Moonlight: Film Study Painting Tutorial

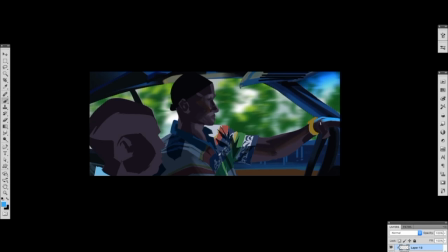Now I can add a gradient for that blue in the windshield and what's cool about that blue
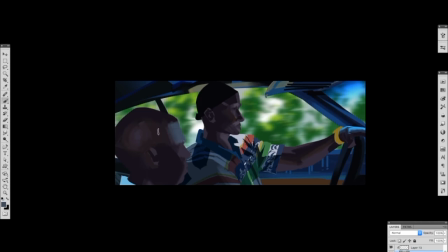in the windshield is it's gonna cast that blue color down onto Juan's hand as well.
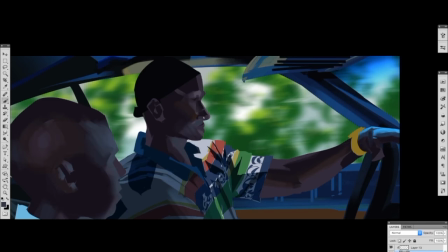So we'll get that reflectivity going on and that bounce light is gonna come in right now. After all the shadows have been put in you can start putting in all your lights.
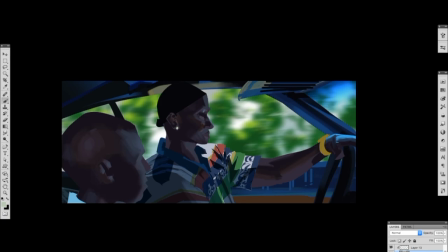This includes bounce lights. The way bounce light works is that it is light that is bouncing off a surface
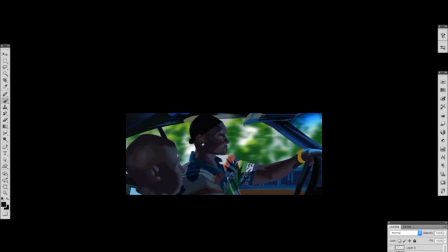and then affecting another surface because the light ray has bounced off an object.
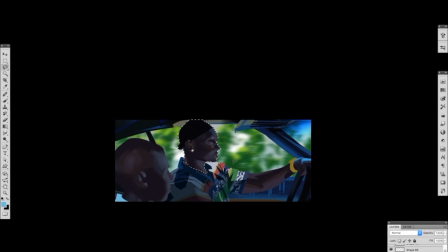In cases of metallic objects they get really reflective but in this case
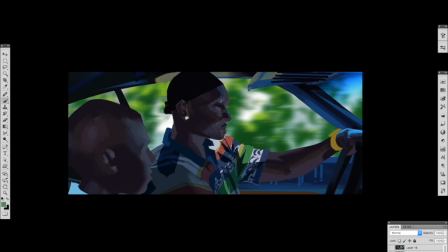their skin is really humid and wet because it's Miami and
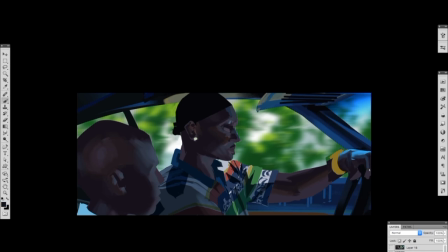it's like swimming through the air there so their
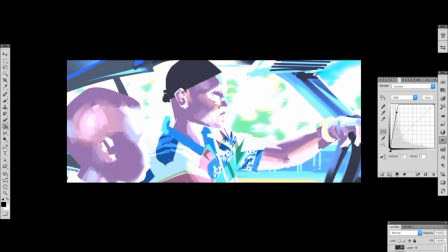skin is really reflective and it's picking up a lot of that light and that blue.
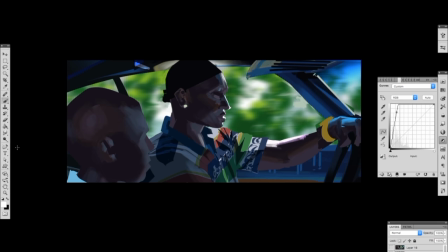After introducing all these lights we can go to the harshest lights So this is an area that I love in this piece.
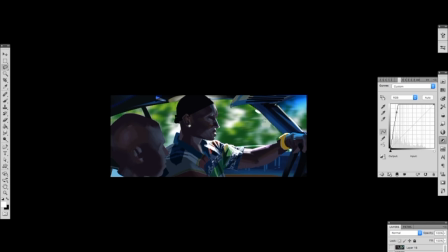James Laxton was amazing to be able to capture this. And I think that white highlight on the shirt and Juan's skin on the side closest to the sun is amazing.
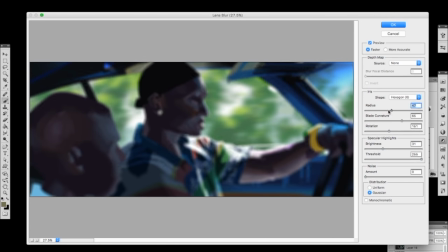It creates such contrast and your eye just goes straight to Juan's face because of it.
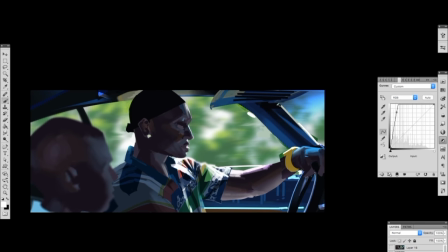It's almost like a draw towards his character and who also Chiron is looking at.
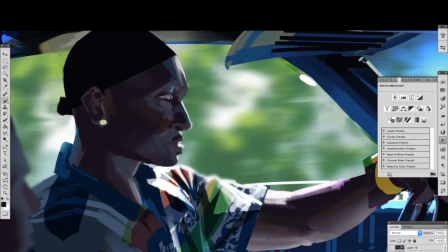So we as viewers are looking in the same direction as the main character here. and we're looking at a mentor character in Juan.
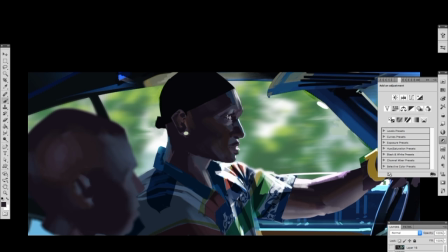The last thing I'm going to do before wrapping up is kind of just an adjustment layer of this kind of off-green yellow, and that kind of just warms everything up and ties all the colors together. And with that, I learned everything I needed to in this piece.
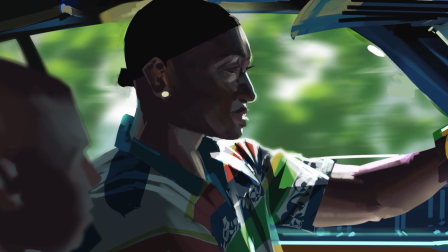I was able to get the information, understand the lighting, and understand the framing of the scenario and why that cinematography works.
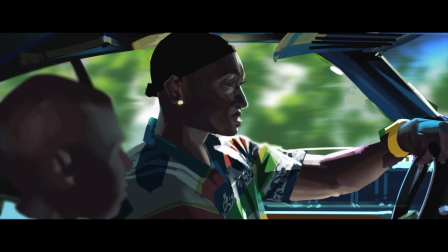I hope this was helpful for your own film studies. And again, go watch Moonlight. It's drop-dead amazing.
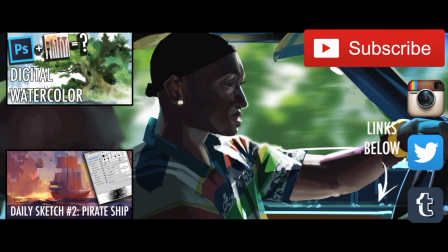If this video helped you out, feel free to subscribe, leave a like. I'm putting out as many tutorials as I can, and if you guys want to flip through some of the others, here they are. See you next time.